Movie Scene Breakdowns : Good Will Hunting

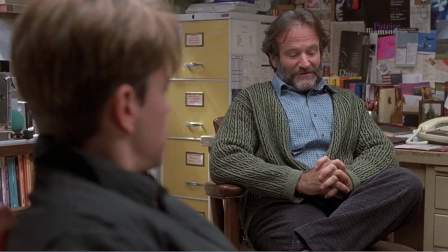8:11 All right, next shot. All right, this is the first shot down here on this level. Typically what you want to look for is the gap between two people that will indicate whether or not they are
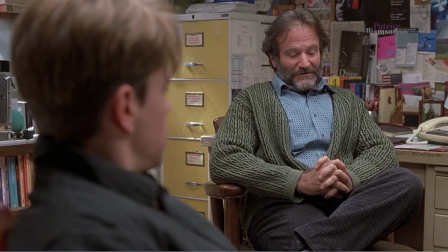8:28 seeing eye to eye, so to speak, if they're, you know, on the same page. Now, this gap is going to close a great deal as this scene progresses. Right now, this is a fairly defensive body structure, body posture that
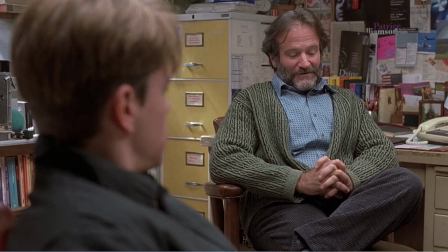8:45 Sean's character is portraying, and it's structurally sound in the sense that, like, he's guarded. He's guarded off in all these different avenues, but he's going to open up very shortly here. Also, if we take a look at the background, we can see all these different
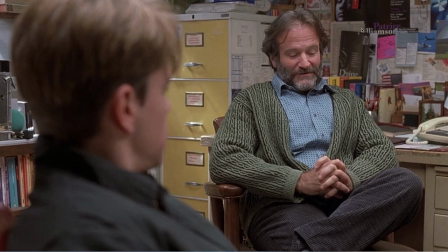9:03 experiences and concepts that are adding to who he is as a person. We've got, this word here in the background, dying, because that's part of his background. He understands what it's like to hold somebody in your arms as they're dying.
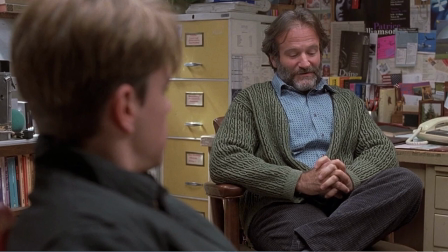9:20 All these different little bits and pieces of the American flag. It's actually pointing in the wrong direction here, but that's can be interpreted differently as well.
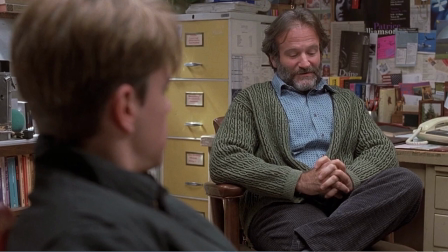9:35 So all this body of information that's behind Sean's characters is interesting.
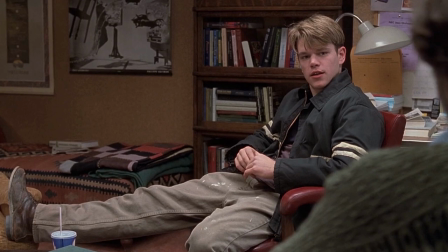9:40 All right, so now we can see that this is the first single shot, or not a single shot, it's an over-the-shoulder shot that we have of Will's character. Notice that his foot has magically jumped from the table onto this chair. If find that fascinating.
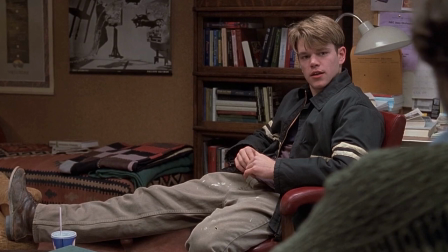9:56 But again, Walter Murch's rules dictate that that is not nearly as important as the emotion that is going between these two. So we stick with the emotion. Now, what does the background tell us about Matt?
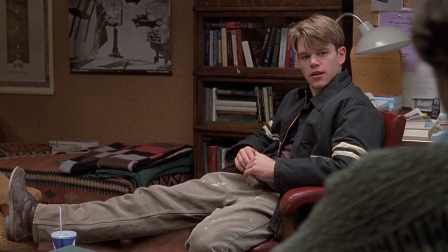10:10 About Will's character? Well, we know that he's intelligent. We've got this vast knowledge that's behind him as well. Okay, so let's keep going with the next shot. Again,
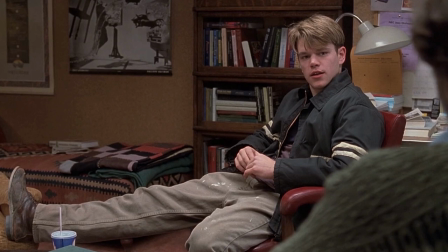10:27 this is a very interesting angle. So the angle here that's chosen is interesting because it's so close behind the shoulder of Sean's character that it almost feels as though Will's character is speaking to us, the audience, directly.
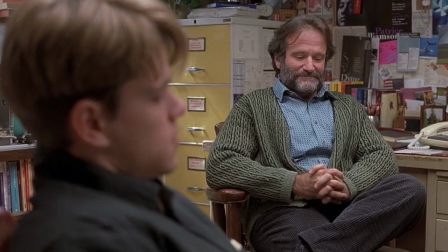10:43 This is a reverse shot, the same shot that we've covered already. So this right here is the punched-in version of
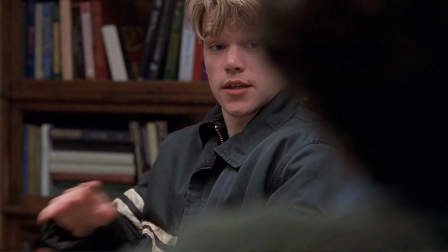10:50 Will's response as he tries to indicate that he was not trying to offend Sean's character. And so we punch in a little bit on a different lens, probably an 85, maybe a 50, depending on the distance away from Will.
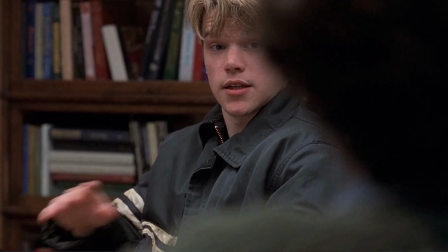11:09 But yeah, just to sort of elevate the intensity between them.
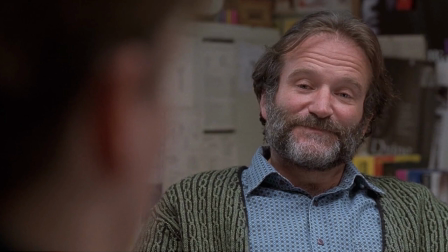11:17 And we have the response. So again, this is the equal response to Will's question. So equally punched in. We've elevated the scene. This is the first time he gives his rebuttal.
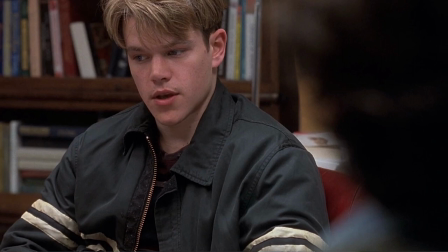11:32 And we can see here that that Will, in his response, he doesn't accept this. He doesn't accept this first answer. It doesn't ring true to him. Or it might ring true, but he's having a hard time receiving it.
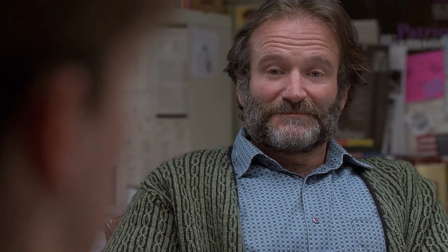11:51 So this is the reverse shot on Sean's character. And this is the second time that he answers Will's question, which again will not be received.
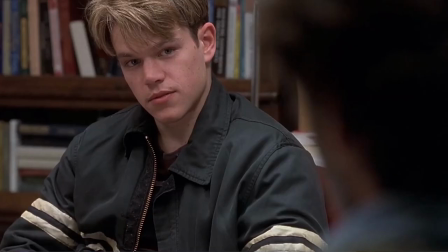12:03 And this is the reverse shot, same shot that we saw earlier. And this is Will indicating to Sean's character that it's not getting through to him.
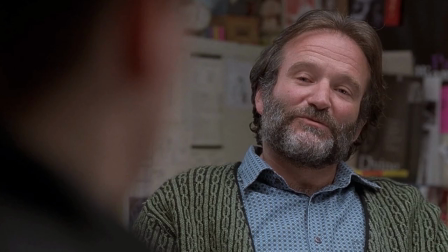12:13 So Sean has to mix it up. And this is where Sean's going to mix it up.
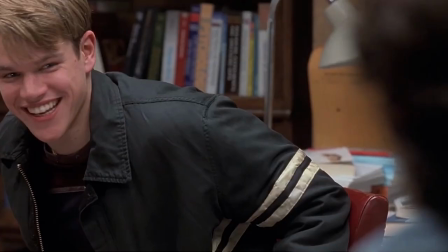12:19 He starts to bring in baseball and he starts to bring in numbers. And now he's relating to Will on a very equal footing because this is Will's world. Will is all about numbers and baseball because baseball is very much a numbers game.
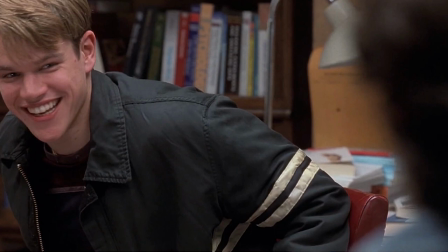12:35 And so he comes to him on his lean, on his natural inclination. And Will all of a sudden opens up. This is him responding entirely differently. He shifts his body. He turns towards Sean's character.
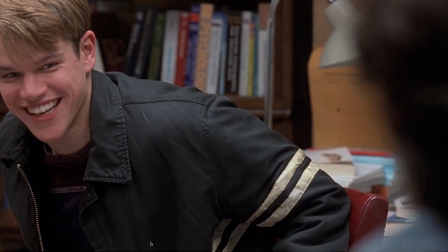12:54 He opens up from a body posture perspective.
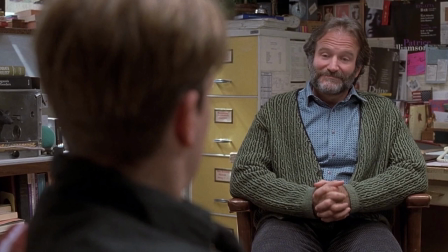12:58 And all of a sudden we can see, oh, now his posture, he had a figure four cross leg over the front of him here. And now he's opened up his body towards Will. And that is... that's an indicator that now they're being more open,
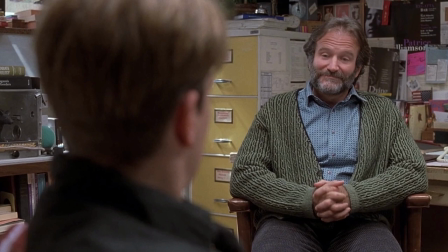13:15 or he's being much more open with Will in a sense that Will's processing it, or he's about to process it. This is interesting back here, this rat in a cage, because this is 100% thought through. This is not unintentional by any means.
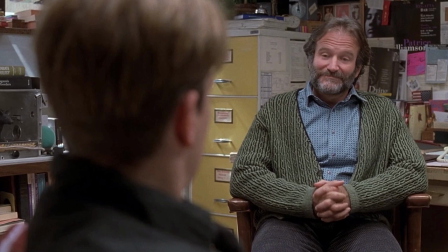13:34 So I'll leave you to interpret what that might possibly mean. And if you're curious, Will actually mentions it later on when he's talking to his friend Chucky at the construction site.
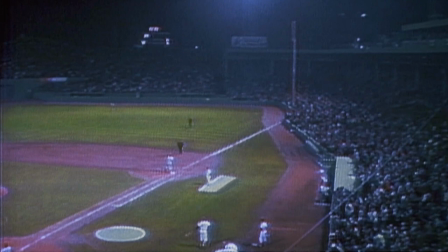13:51 Okay, so now we go into the parallelism that you're going to see in the editing process. This is Pudovkin's parallelism editing technique where we cut back and forth to
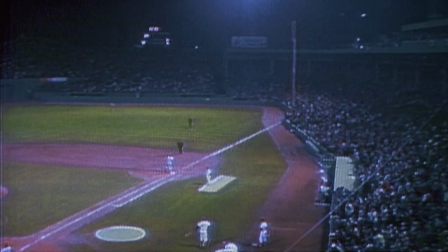14:06 another event to sort of draw correlation between the two.
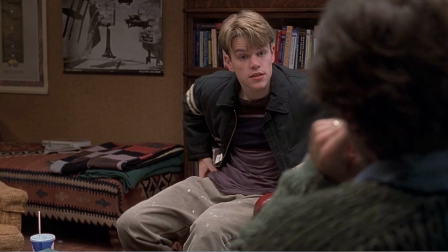14:17 Now we can see, oh, Will is really getting engaged in this because this is his world. This is what he enjoys. He's all about baseball and numbers. And now Sean has quote unquote set the hook. Like he's got his attention.
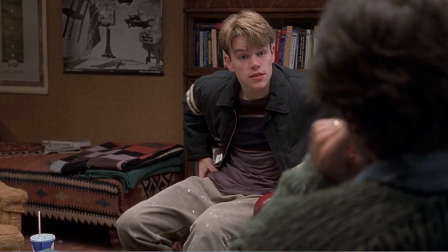14:32 He's now able to open up a channel to pass information over to Will.
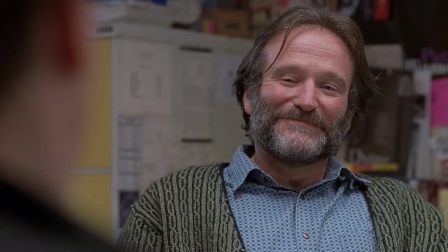14:42 Taking the mound.
There's actually a cut right after this that's really fascinating.
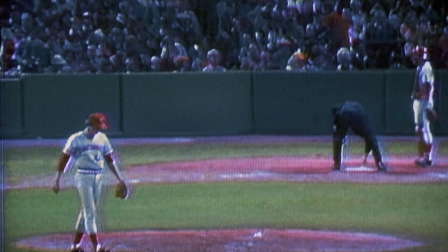14:48 It's cutting on the pitch. I forgot to put in that last shot, but in this documentary footage of, you know, parallelism, there's this shot of him taking the mound and then also pitching the ball, and it cuts on the ball being landing into the mitt.
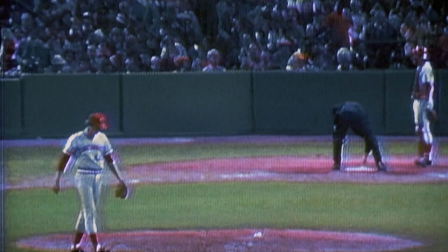15:05 Because this is what's happening right now, is Will threw him two pitches and he struck out twice. He wasn't able to get the idea across twice. Now this is the third pitch where Will has asked him a third time, you know, how do you live?
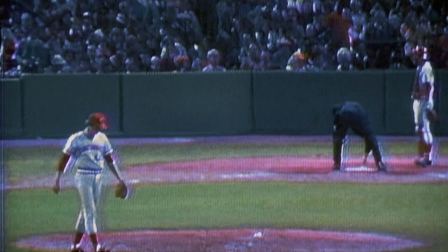15:21 How do you be a, how, what does it take to be a man? How do you avoid regret? And this is Sean's third at bat, so to speak, or his third,
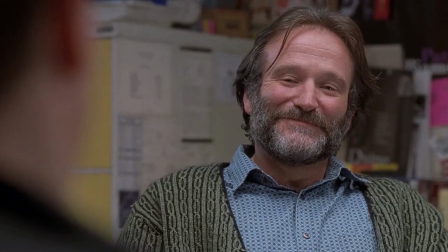15:34 this is his third attempt at this at bat. So he's not just conveying information to Will on a purely informational level. There's a combination of the logical and a combination of
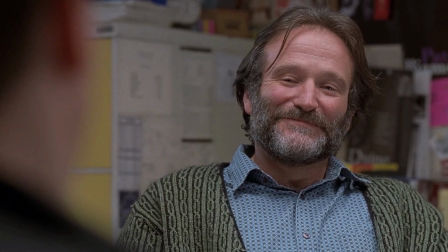15:55 the emotional. So the pathos and the ethos, right? So he is like a good lawyer. He is conveying his argument in both ways. He's got strong parts ethos, strong parts pathos.
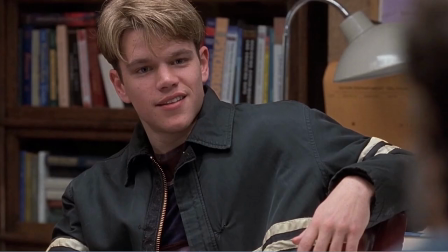16:13 And Will is responding.
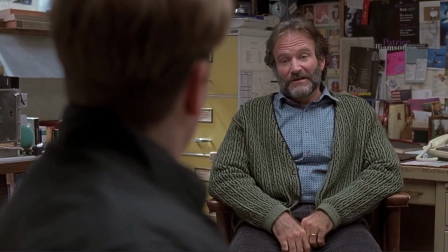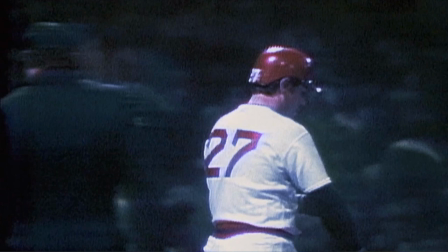16:21 And this is interesting. So they show Pudge coming up to the plate, and we see his ratio.